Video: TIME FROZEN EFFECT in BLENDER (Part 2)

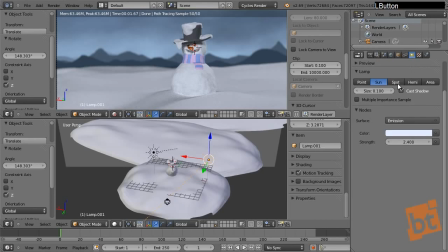1006s
So what I'm gonna do is to go here, probably deactivate the shadows, because I don't want shadows to be thrown from this one, or maybe yes, I don't know still.
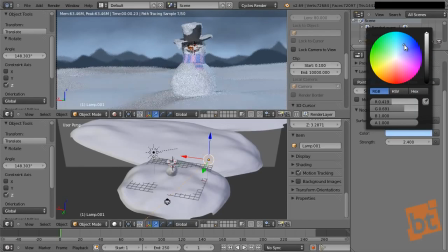1019s
So let's make it like more blue. All right, keep in mind that the snow reflects a lot of blue from the sky. So lighting the scene in with a light blue color can be a good idea.
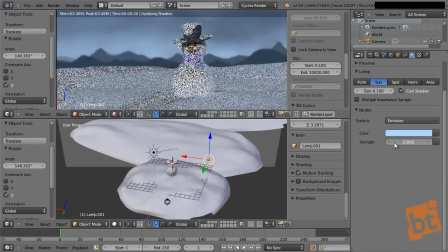1035s
So let's make it really, really slight.
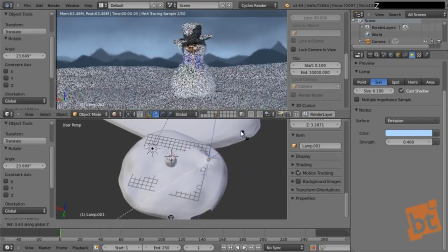1041s
And let's tweak it until we have this rim lighting. Maybe increase it.
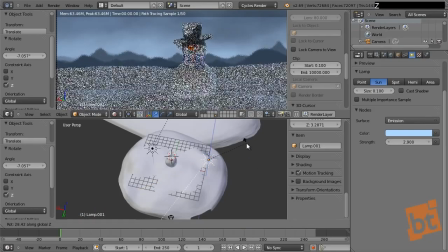1059s
Don't cast the shadow. And just rotate it so it's only a rim light.
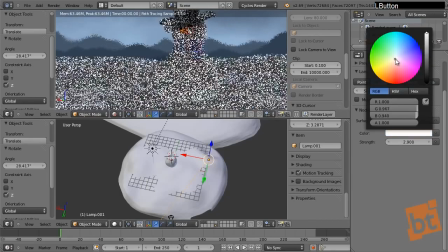1066s
And just change the color. Maybe try with white to see how it looks like.
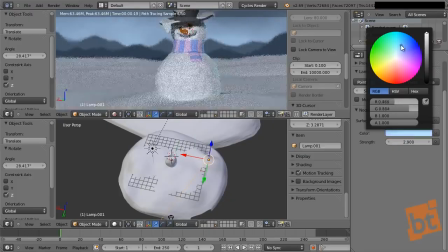Just a bluish tone.
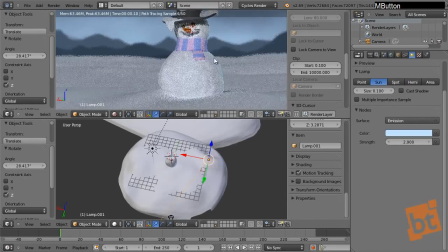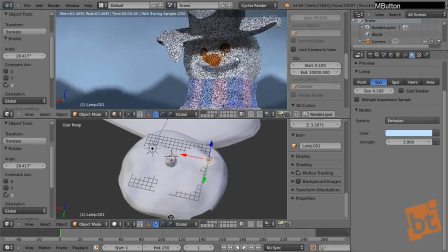1089s
Okay.
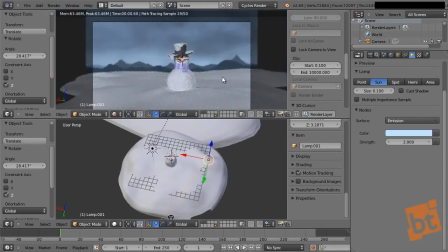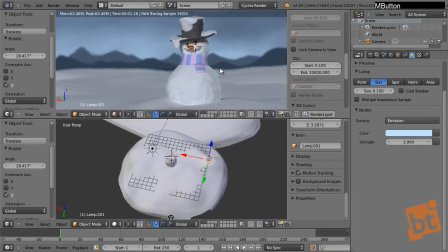Let's actually pick this light and rotate it a little like this. Okay, because if we create some shadow in this part, we can increase the effect of the rim lighting. Okay, but we have to be very careful because,
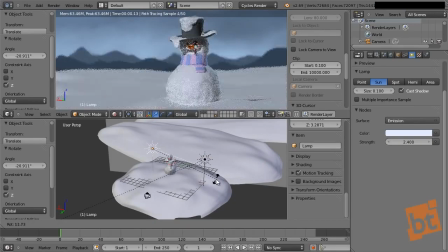1116s
all right, if we bring it from here, it won't illuminate the floor a lot. Okay, so what I can do is to just turn it down.
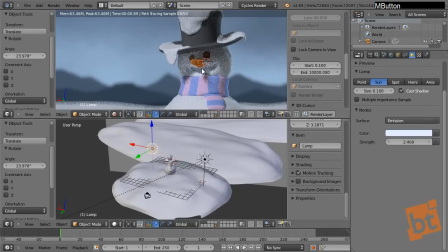1126s
So the face will be darkened by the shadow of the hat, but we will see better the floor and stuff.
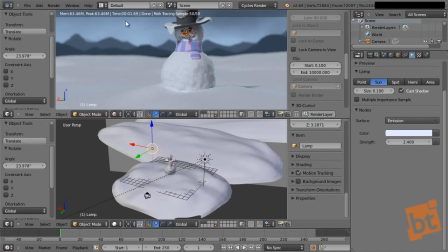1134s
Okay, because the light will come more from the upside.
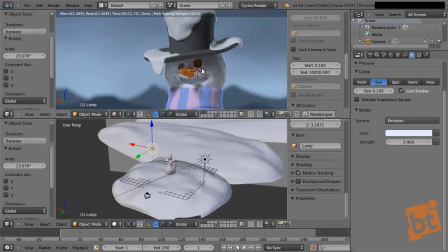1139s
Now, what we need to do, what I will do is to create a light here in the for the face. Okay, so this way
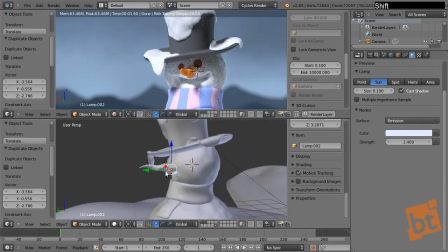1149s
we can just, let's go here, press dot in the numpad to just move that, and instead of sun this will be a point light.
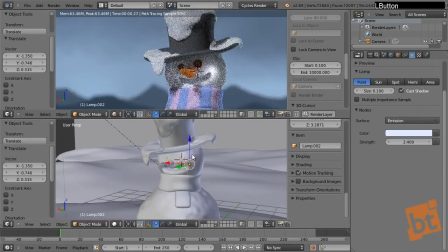1159s
So just move it here. As you can see now we are lighting this area.
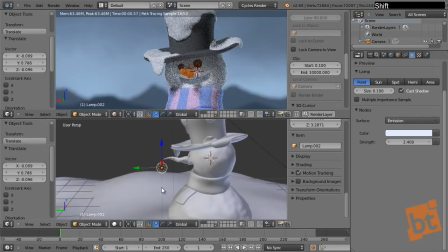1163s
Okay, but I don't want it to be that exaggerated. Just something like this here.
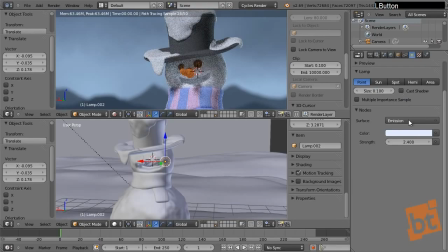1170s
And let's disable the cast shadow and increase the lighting.
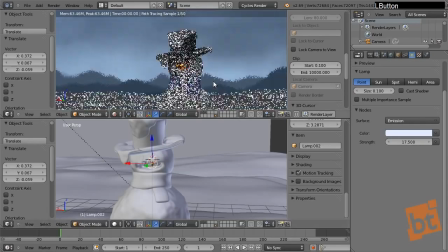1178s
So as you can see doing this, we gain some lighting in the face, and we are
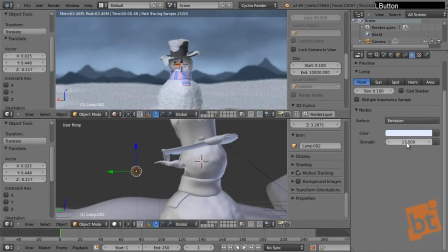okay. Point lights need a lot of lighting to, I mean, very big values to add,
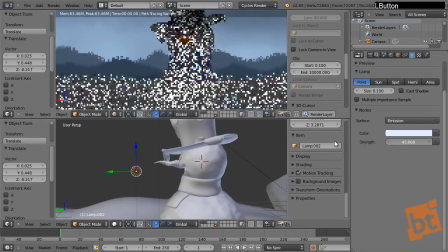1202s
but I don't want it to be really big because I don't want it to burn the area.
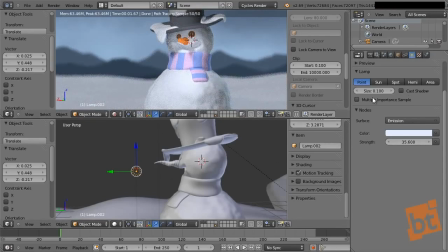1208s
Just to you know, kind of illuminate a little this area that will be darkened otherwise. Because if we hide this light, you can see that it's completely dark.
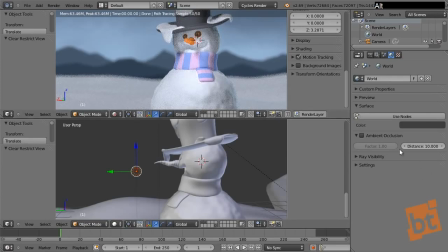1222s
Alright, so we unhide it, and we have at least something slightly there.
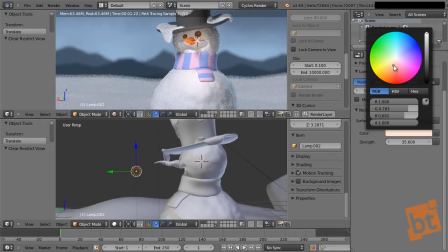1228s
Now, what happens if we do the face with a kind of an orange color, like more warm?
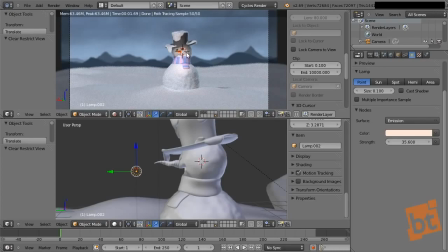1234s
Right, we can gain some focus and get the catch better the
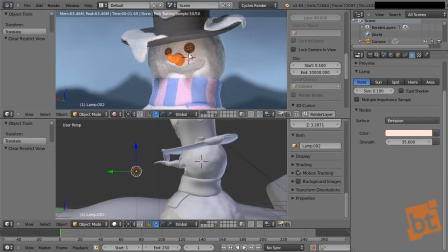1241s
viewer's eyes attention to this to the area of the face.
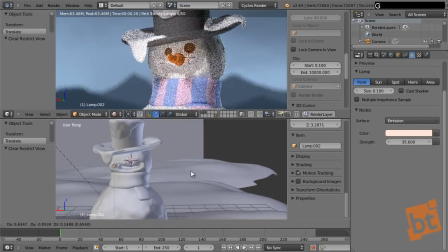1247s
Let's move this light right here.